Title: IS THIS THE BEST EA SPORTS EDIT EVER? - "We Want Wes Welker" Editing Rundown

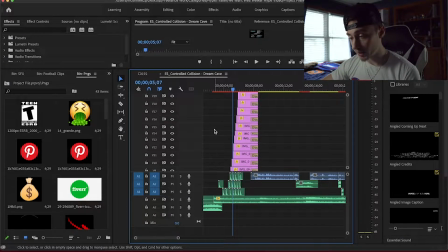So people like to see the progression of things. And as you can see down here, I've got the sound effects as well, and obviously there were a lot of tweets, so there's also a lot of sound effects. So for each one, I got a sound effect which is called Pop Airy 153 from Epidemic Sound. So if you want to check out Epidemic Sound, it's down below.
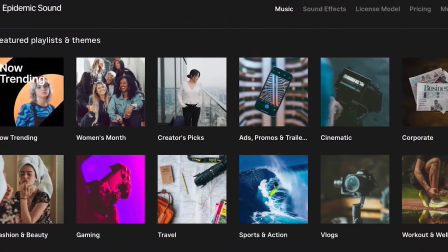It is paid, but it is a great website and software to find sound effects and music for your videos, which is what I'm using for this one right here.
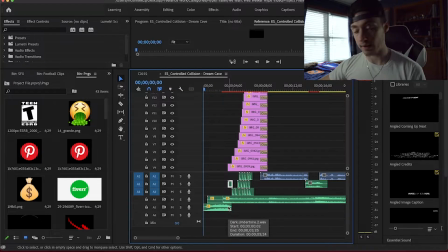And also for the beginning of the video, as you can see on this audio layer, the music actually doesn't start until about 3 seconds. So the first part, I had to find a sound effect also on Epidemic Sound, and it's called Dark Undertone.
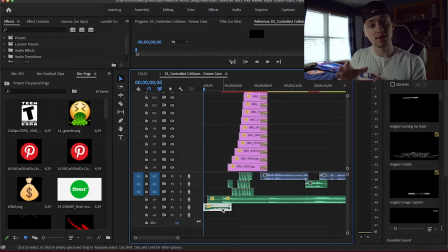So it's kind of like a low bass, or not bass, it's a low bass and I let it drag out before the music actually started. And then when the music actually started, I made sure that the volume was super loud right in the beginning, and then I made a keyframe at 10 decibels,
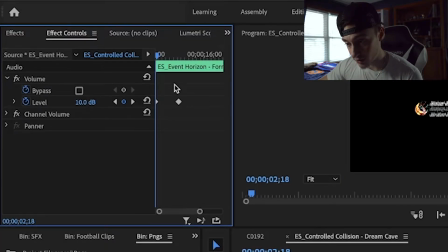and then right after that it goes down to -5. And basically what that does is it makes the impact more intense when the tweets come in, and then I'll progress it slowly and people won't really notice the volume going down.
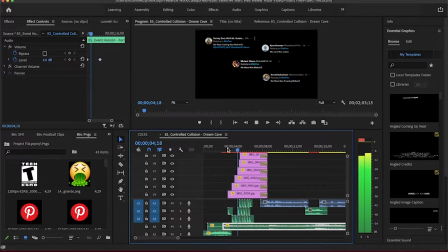What's good, EA Sports? It's a one-time Weekend League Warrior and Bot Wars champion here, Goose. You know why I'm here. We want Wes Welker. In fact, we need Wes Welker.
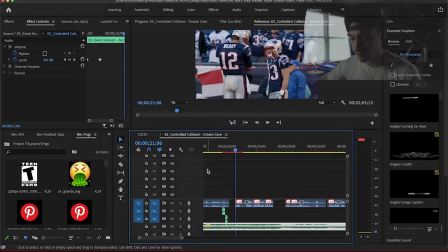You know what to do.
Alright, so this was actually very interesting.
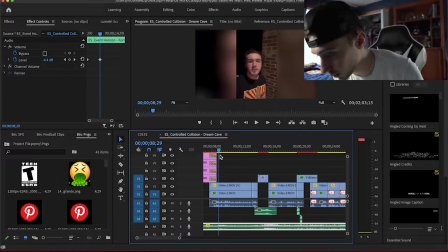This was my first experiment with the testimonial type videos, and it actually worked out very well.
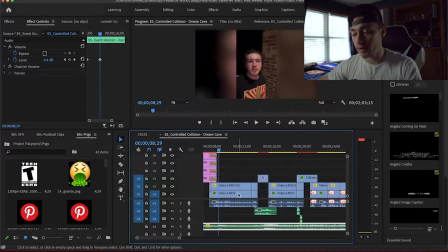So I took the first testimonial that I saw and I pasted it in there, and obviously it was in there before I started recording this video, so I used this one. And as you can see, I made a few cuts on the same video, which basically is called a jump cut. So what I'm doing right here is I'm cutting out the blank parts of the video where there's no talking,
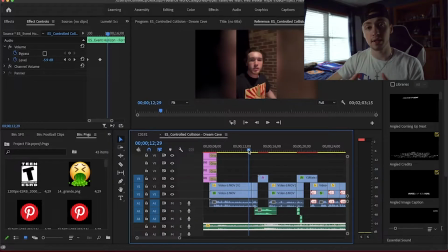there's no dialogue, there's no noise, and basically it's making the dialogue a lot more fluent for the person speaking. And on top of this, I also added a clip from a highlight video that I found on YouTube.
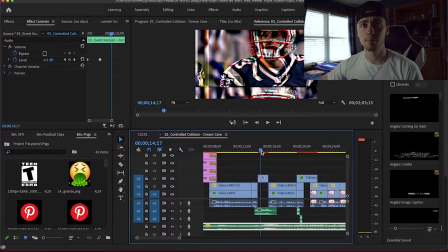I use a website, I think it's like MP4 or YouTube to MP4, I think it's called.
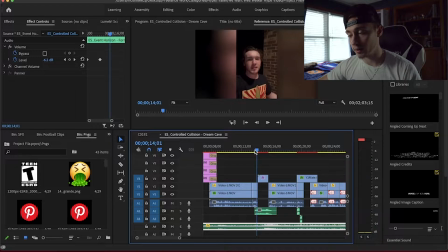But basically I found a video on YouTube and I downloaded it with a bunch of different Wes Welker highlights, and I found clips to basically overlay these little testimonials and audio clips.
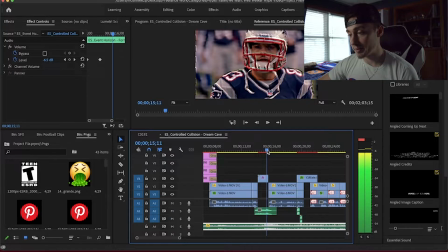So as you can see right here, I've got a little clip of Wes Welker just, walking around, and that was from the video, and I added a little glitch effect from I think it was a visual effects pack that I bought for 60 bucks called CINEPUNCH. I think I have a link to it, I'm not sure, but if there is a link, it should be down in the description, so check that out. It's got a whole bunch of different, transitions and glitches, and just a bunch of different things that you could put onto your video to make it more cinematic, I guess, and more intriguing.
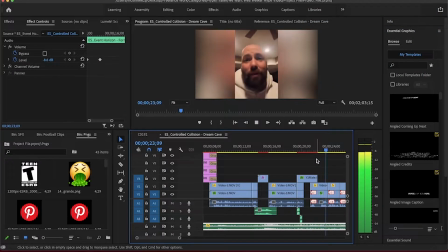What are we doing? What are we doing? You gonna upgrade every other card but Wes Welker?
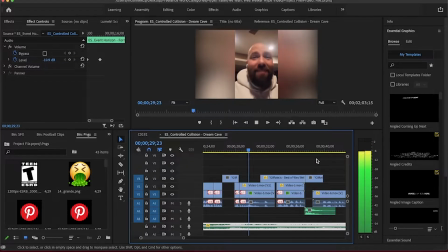We want Wes Welker's upgrade. Even I want Wes Welker's upgrade. Where is it?
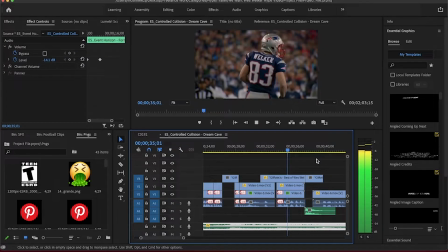Give one to everyone. 99 gold Wes Welker.
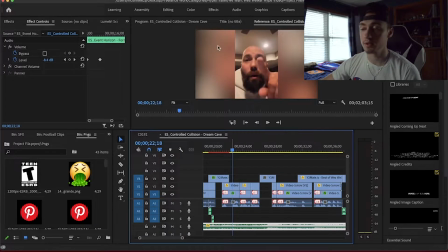Alright, so I forgot to tell you guys too with the first video, as you can see, these testimonials are mostly vertical. So what I had to do is I made 2 layers of the same exact video.
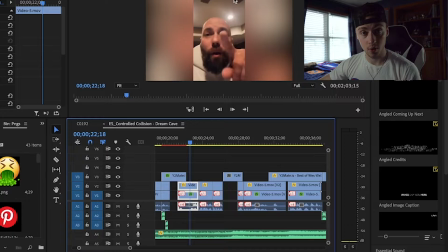So the top layer is obviously the vertical one, as it's basically this is the rundown, right? The top layer is always the front layer, the one that's going to be in front of everything else.
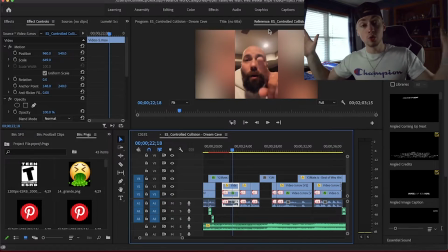So for the layer underneath, I blurred that whole video and I blew it up like a huge amount to make it look like it's the same video, and you can tell it's the same video, but you can't even see it. So it makes it a little bit easier for the audience to follow along without the black bars on the side, because who wants to see black bars on a horizontal video?
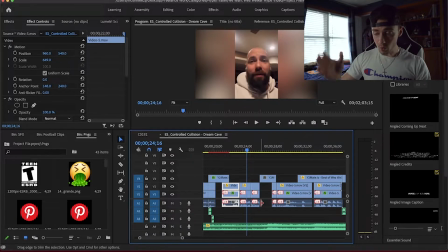And as I'm scrolling through these tracks, you can see that there's a lot of cuts, and then while the guy is talking, I make big gaps in between some of the stuff that he says, and this makes it more interesting and more suspenseful. That's the key word.
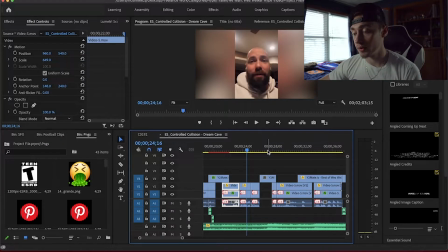It makes it more suspenseful for the viewer with examples of different plays of
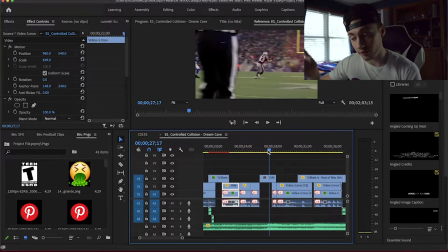why this player should be rewarded of this gold card in Madden.
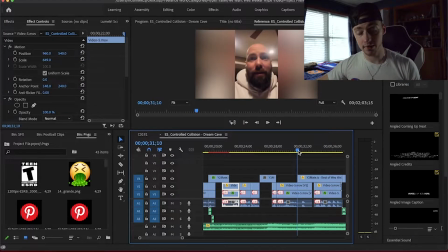It just basically makes the video, I guess, I don't know. But my style mainly is I like to add overlays on top of audio. It makes a visual reference for people to see like what the people are actually talking about, If there's no visual reference, it's just gonna be a boring video. Like, if I was doing this right now and I was just talking like, hey, my name's Ian McQueeney. Yeah, I'm editing right now. Yeah. You can't see it, but I'm gonna tell you what I'm doing. Like, no one wants to watch that, So you have to make sure the video is intriguing and have an overlay.
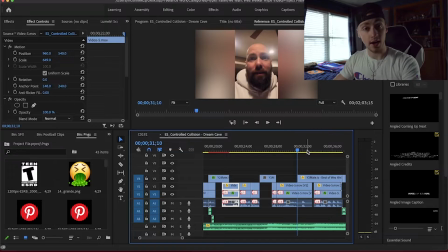Just like you're watching right now, I have the editing software on your screen with me in the corner. Give one to everyone.
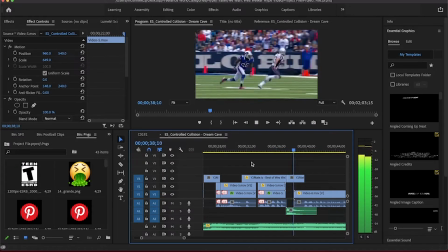99 gold Wes Welker. Yo, EA, it's Pick'em, Madden 20.
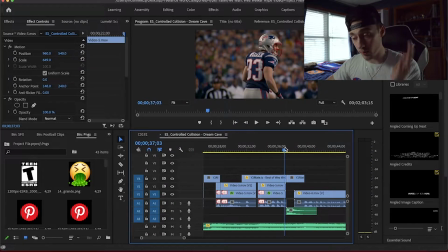Now, a lot of people wouldn't have even noticed this watching the video, but a lot of editors do this when they're editing, and it's very crucial to add like very small sound effects in the video that people might not even notice.
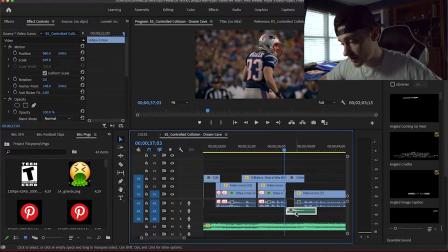Subconsciously, they know they're hearing it, but they're not hearing it, you know what I'm saying? So as you can see right here, I have this little sound effect that I added, which is called I almost said bass again, bass impact, and basically it's like an impact when a clip comes in, so it's like the start of like something new, So if you listen very closely,
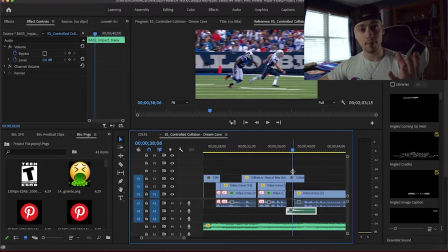it's like poof, So it just kind of like pops out of nowhere. Basically starting the next chapter of the video, I guess.
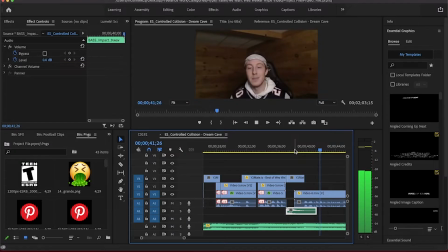Yo, EA, it's Pick'em, Madden 20, Patriots Club Championship runner-up, and I'm just here to say that we need a new Wes Welker in this game. He has an 85, and it is really hard to throw dots to him right now.
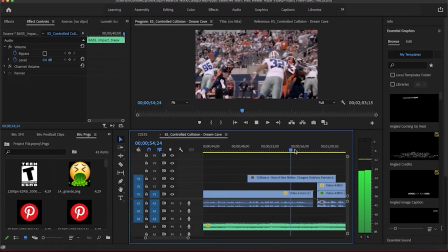So please give this man an upgrade. He deserves it more than any.
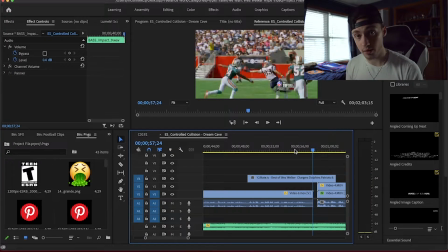And after watching more of this video, the most crucial part for content like this is making sure that the actual videos and clips and audio are all syncing in with the song. If the song is not synced with everything, it'll just look like a bunch of different clips put together. If you actually sync the music to each clip changing,
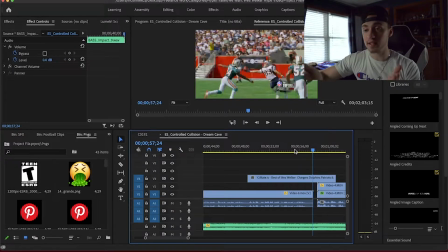like for example when you hear like the cutting slice where it's like ching and then it like hits the bass, that's when you flip a switch and make it a different clip.
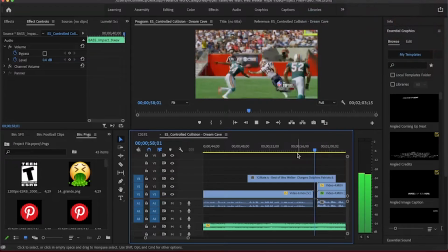It makes the video flow a little bit better, if you know what I mean.
So I've seen people asking for him, and honestly, I want him too.
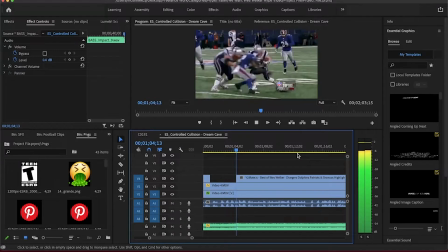We want Wes Welker. I would love a Wes Welker.
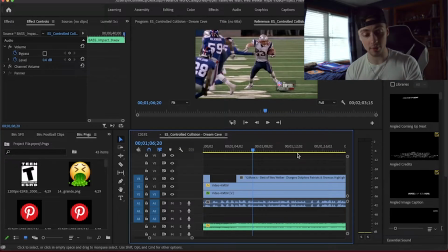Now watching more of this video, I notice I do a lot of those cuts where it's right on the beat. It just flows very smoothly and it makes people want to keep watching. It makes me want to keep watching, and I know it's my video, but still it's the type of content that you want to see.
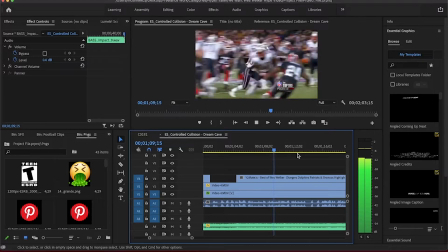To love using his cards. I thought for sure he'd be in the Super Bowl promo, wasn't in there, didn't get a legend card the entire year. EA, we need him. We need a Wes Welker. We need that slot receiver, and he will go crazy.
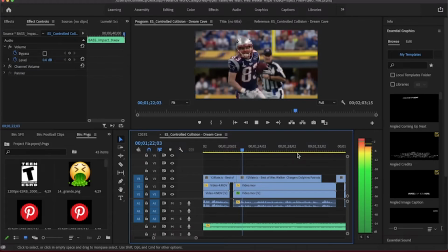The utter disrespect that EA...
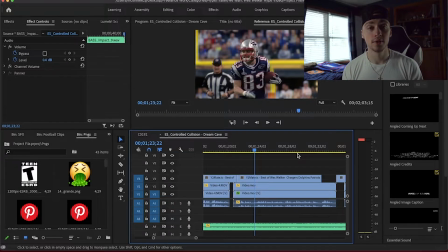And another key factor, which a lot of editors use, that you might not know about, there's a lot of different cuts, like I talked about earlier. There's the jump cut, obviously, which I use a lot in this, but there's also the L cut and the J cut. So the L cut is basically when the audio extends further out after the video is even done.
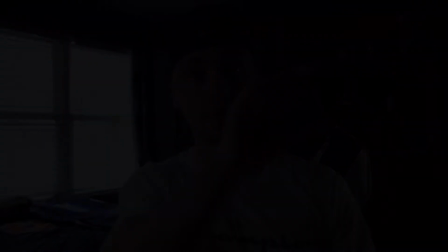For example, in the editing timeline, if you have the top layer of the video cut right there,
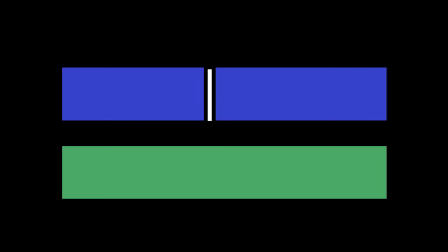but the audio keeps going along, it's like an L, you know? So that's why it's called an L cut. And then the J cut is basically the opposite, where audio starts before the video.
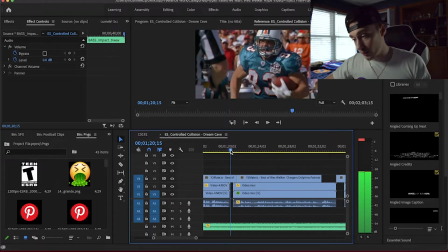So in this case, we're gonna watch this video again, where Wes Welker's running in this uniform, this bluish uniform. You can hear the next guy starting to talk, and then it goes into the next clip. This is also a great way to flow your video and make it just kind of interesting. You know, like I've been saying that so much, but like seriously, like, it's a key factor, man. So that's another thing to look into when you're making your content.